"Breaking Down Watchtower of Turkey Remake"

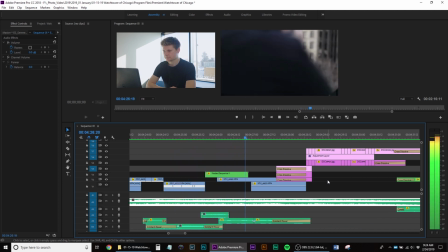717s
And here, again,
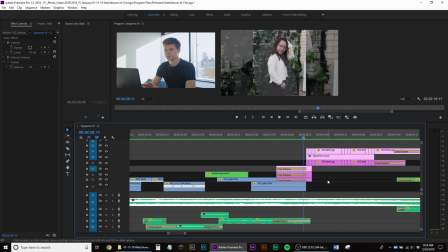719s
now I'm going to try and keep pushing the momentum forward by doing some either zoom ins or scale ins in post. In, and then a transition fade down,
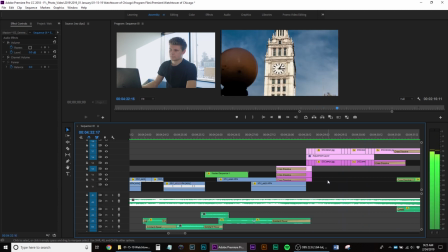732s
a couple of quick cut, and then to continue building up the pace for me to then slow it down and then speed it up again.
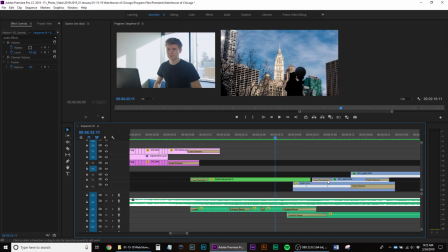739s
It's kind of how this works. So these are fast paced with the masking, a little bit of a break, and then a dissolve into one of my favorite parts and some of my friends, the do cut pictures of Lucy to the music.
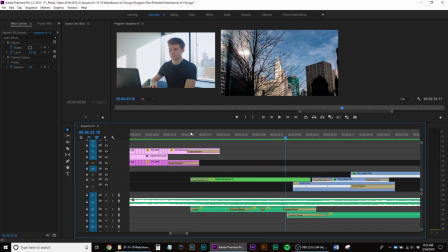764s
And then a fade out to the hyperlapse. So there are a ton of hyperlapses in the Watchtower of Turkey video.
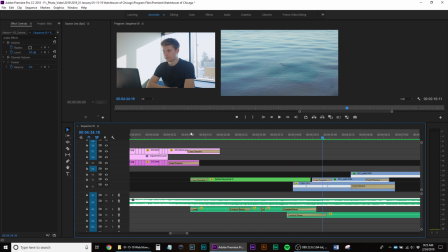770s
They're really fun to make, and I wanted to include them. In my video, what I wanted to do was use them to sort of slow down time.
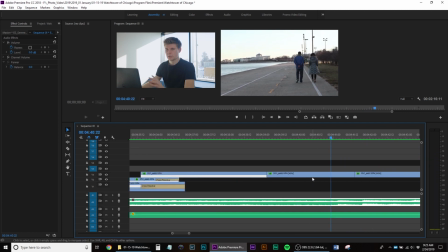778s
So, well, I mean, time is passing faster, but like it's a break in the fast-pacedness. I didn't want to quickly do a hyperlapse. I wanted to more sort of enjoy the hyperlapse, or at least have it on screen longer.
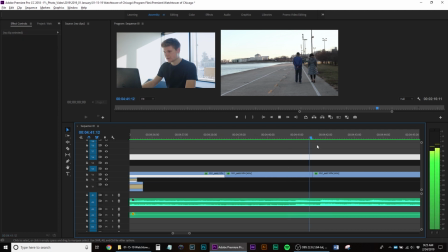791s
So like it feels kind of slow.
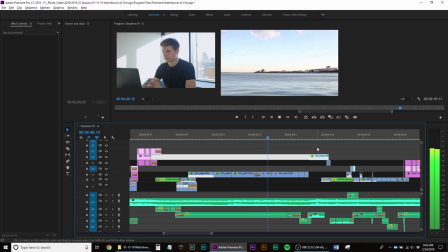793s
Although I speed ramp the hyperlapse to make it go faster, and then fade it under this bridge to the next part here,
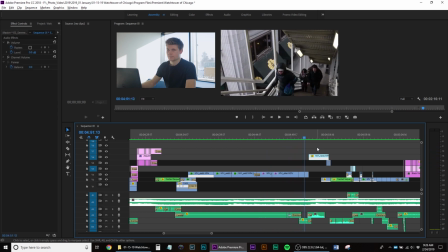801s
where I do a couple fades with Luma masking.
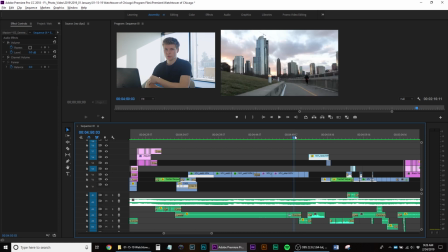806s
I'll do a deeper explanation on the part where we are at the end shot of Gabe fading into the sunset. That's also a Luma fade.
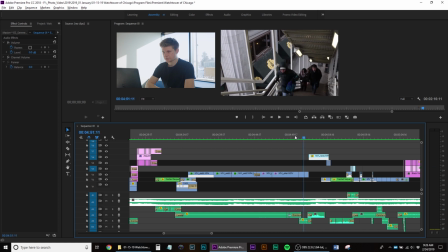815s
Don't worry, I'll show you how to do that. So then here, yeah, we just have some slow shots showing the peaceful part of Chicago.
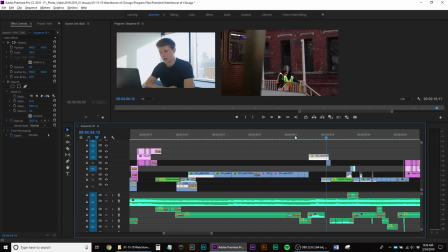829s
So now here, this is one of those things that, to make it appear cohesive, I'm now going to start building up more running fast pace.
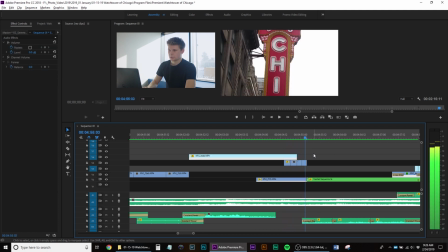839s
In this frame that's long and holding, we have this person running, then I cut to this person running up the stairs to the L train.
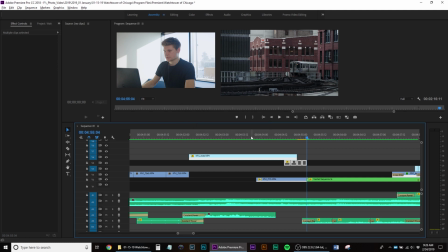847s
Again, running, now we're at the L train, we have it going, and then here, this part, initially I just had these workers
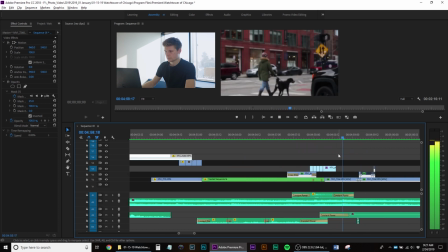858s
walking here, but it felt a little too slow, so I added in a couple quick shots of
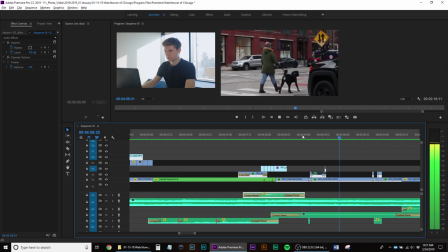864s
the Chicago theater part here, before cutting back to the train shot here.
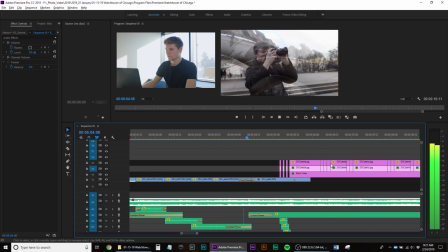873s
So let me show you, if I actually disable those, this is what it would look like.
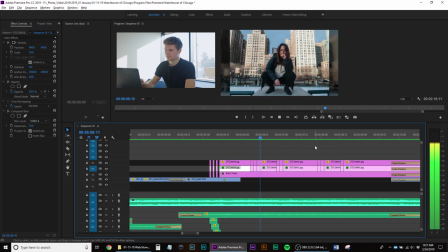879s
And like that works, but I enjoyed cutting it to the music.
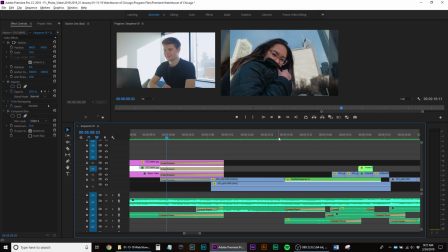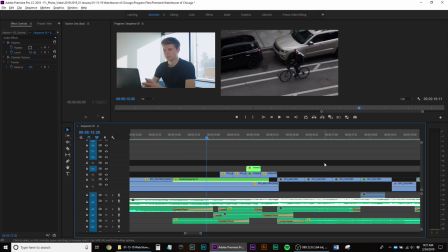891s
And then more just quick insert things. These are a couple little glitch transitions.
welcome.
And then as we get back to the bean, again, a similar clip.
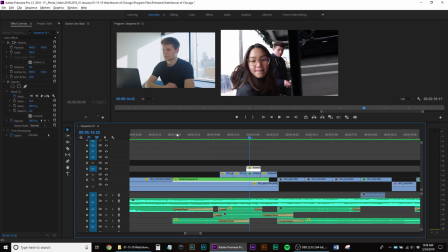911s
And then here, I love this fade into the train.
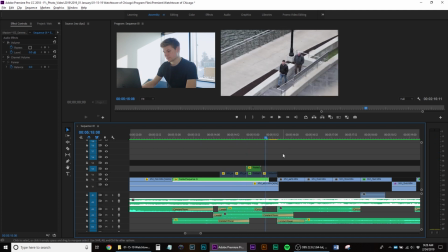918s
And then here, this is where things start really ramping up to one of my favorite parts of the video to edit,
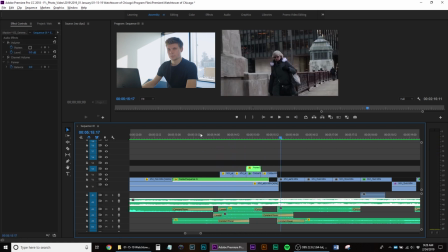925s
but also one of the hardest. Because I only had so much footage,
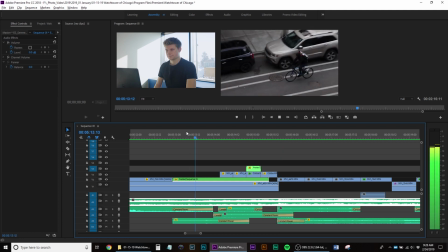928s
so finding enough for everything was kind of difficult, because I didn't want to reuse any of the same clips.
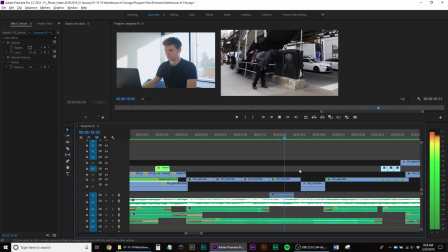936s
So here, I have a couple shots with this one clip here. Let's hide these. So this bike clip, I just masked to this clip, which I actually didn't even end up using.
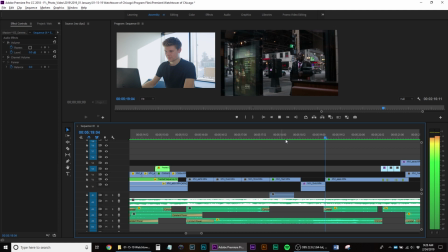948s
I placed all of these other ones on top of it,
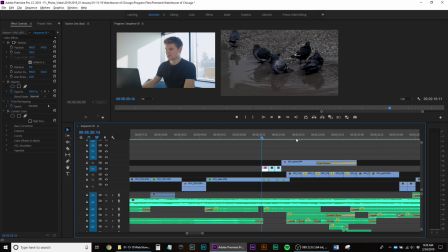953s
but cutting do to the beat to build up the tension.
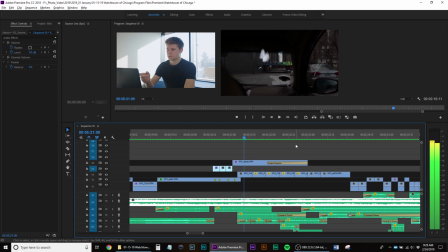960s
And then we slow it back down a little bit,